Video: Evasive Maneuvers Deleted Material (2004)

So the original opening shot was a very different building. We shot it in Stanford,
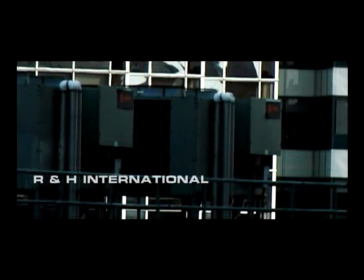9s
but we couldn't use this because the building didn't fit in with the
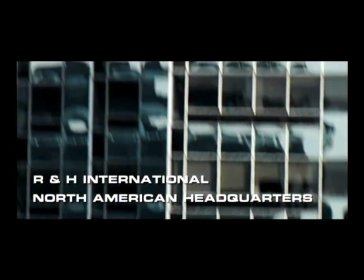14s
way the room looked or the way the entire UCF campus looked where the rest of the chase was. So we had to redo it. And then when we redid it the first time.
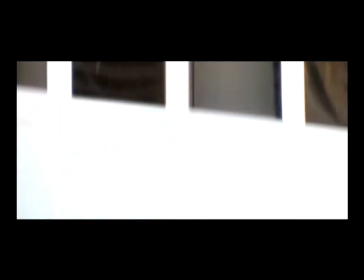24s
When it pans up to Drew in the actual footage, I guess because of the reflections, he looks more like an ape than a man, so we had to replace him. For the remote scene, we had taken the introduction of Gagne as a static take, just in case the dolly didn't work.
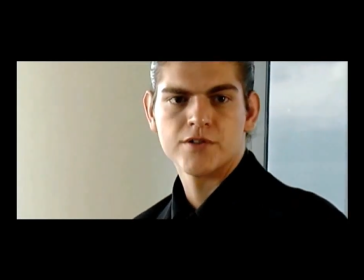39s
And there were also two dollies that pushed in on both faces of the main characters that weren't used.
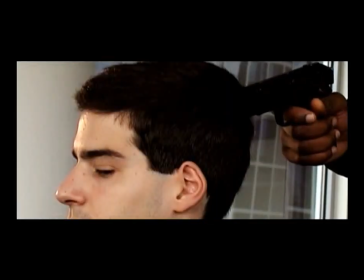47s
Then there was a profile shot of Gagne that quick panned over to reveal the gun that is now pointing at him. Now, the laptop insert had to be done a couple of times due to lighting situations.
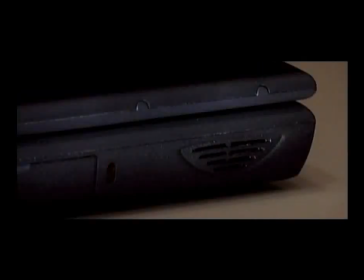59s
We did it mostly in our kitchen, so we have two deleted shots there. In the secretary scene, there were a couple close-ups of Gagne that weren't used.
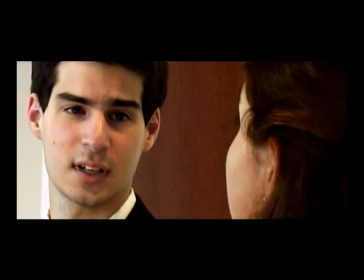67s
And then there was a really wide take that was taken of the entire thing, and then that panned to show Gagne walking away.
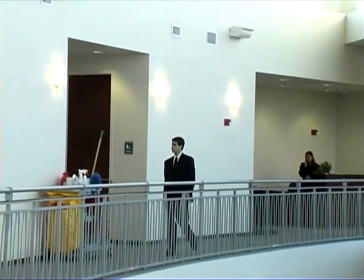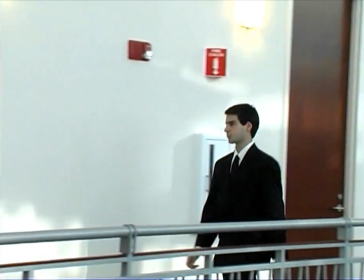Originally, Ben Piety was supposed to be guard number 3, and then Diego Kontorovsky was supposed to be guard number 4.
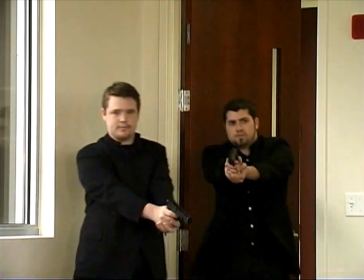94s
So we shot a bunch of takes of that, but then we realized that it would be better having Diego come out first. Originally, when we first did the explosion shot of the building, there were a couple layers that were not put into the end yet, and the background was revealed a little too much, so we then revisited that and added those in. Originally, the checkpoint on the garage that they first have to be stopped at, where the guards are, was supposed to be physical structures that were on the floor of the garage. But we couldn't really motion track those correctly, that we were having so much trouble,
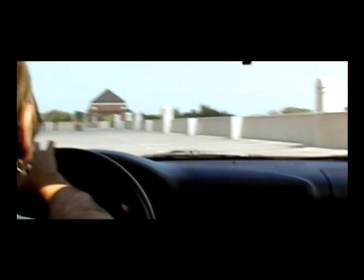128s
so we abandoned that, and what you see in the film are the signs. On top of the garage, after the guards are first shown pointing their guns, Lindsay turns around to Gagne and says, "What do we do? They're everywhere." Well, that line was cut because they're not everywhere. Originally, there were supposed to be 4 guards, but on the set we only had 2.
What do we do? They're everywhere.
Now, there were a lot of shots and a lot of parts of shots in the car scene
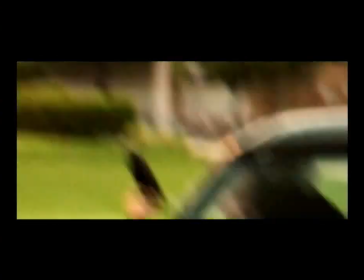156s
of just the cars going and the machine guns shooting and Gagne shooting.
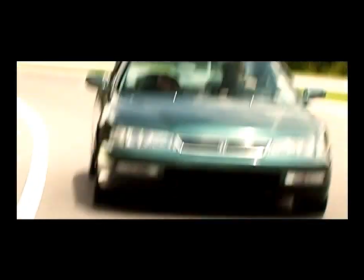162s
And then there were also a lot of shots where Gagne is just in the back seat and he gets ready to go out of the car and shoot.
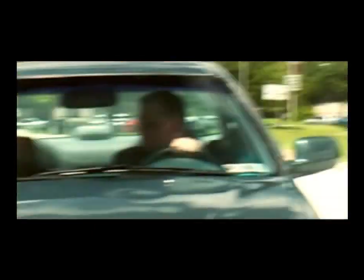170s
So there were a lot of those that ended up being deleted.
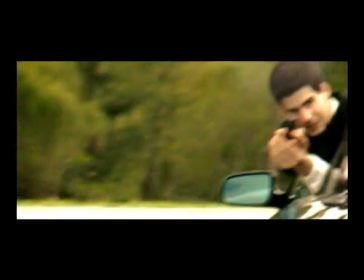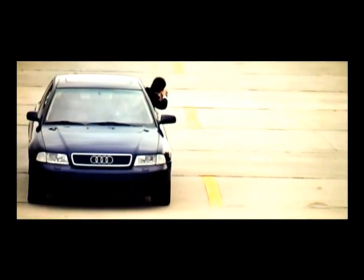In the car chase scene, there's a shot that goes from Lindsay to Gagne where during the pan my elbow had gotten into the frame. So likewise we had to scale that up very much and the noise got very large.
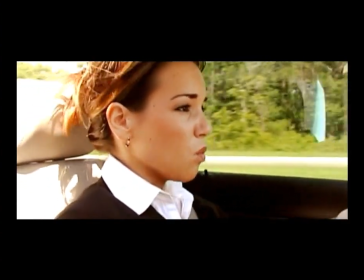201s
So we tried replacing that with another take and we did all the work for it, but then we ended up taking it out because the original take was better and we revisited that and made that much better. When the car smashes into the pole, the next time you see Gagne's car, it's supposed to come to,
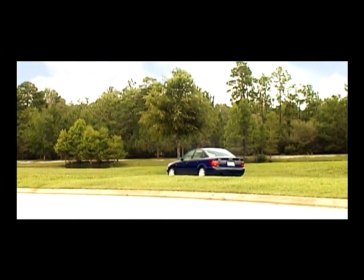218s
originally it came to a gradual stop, but we ended up deleting that because we ended up reworking that entire sequence anyway. Our first stab at the shot where you're looking through the flames at the wreckage of the car had the fire, while it was the same fire, it was blurred differently, it was positioned differently in front. So the helicopter scene had a few shots that ended up being reworked.
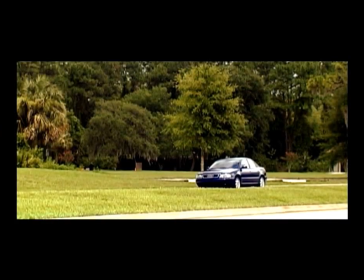240s
The original helicopter reveal was originally much wider, but we decided to go more close to give more of an impact.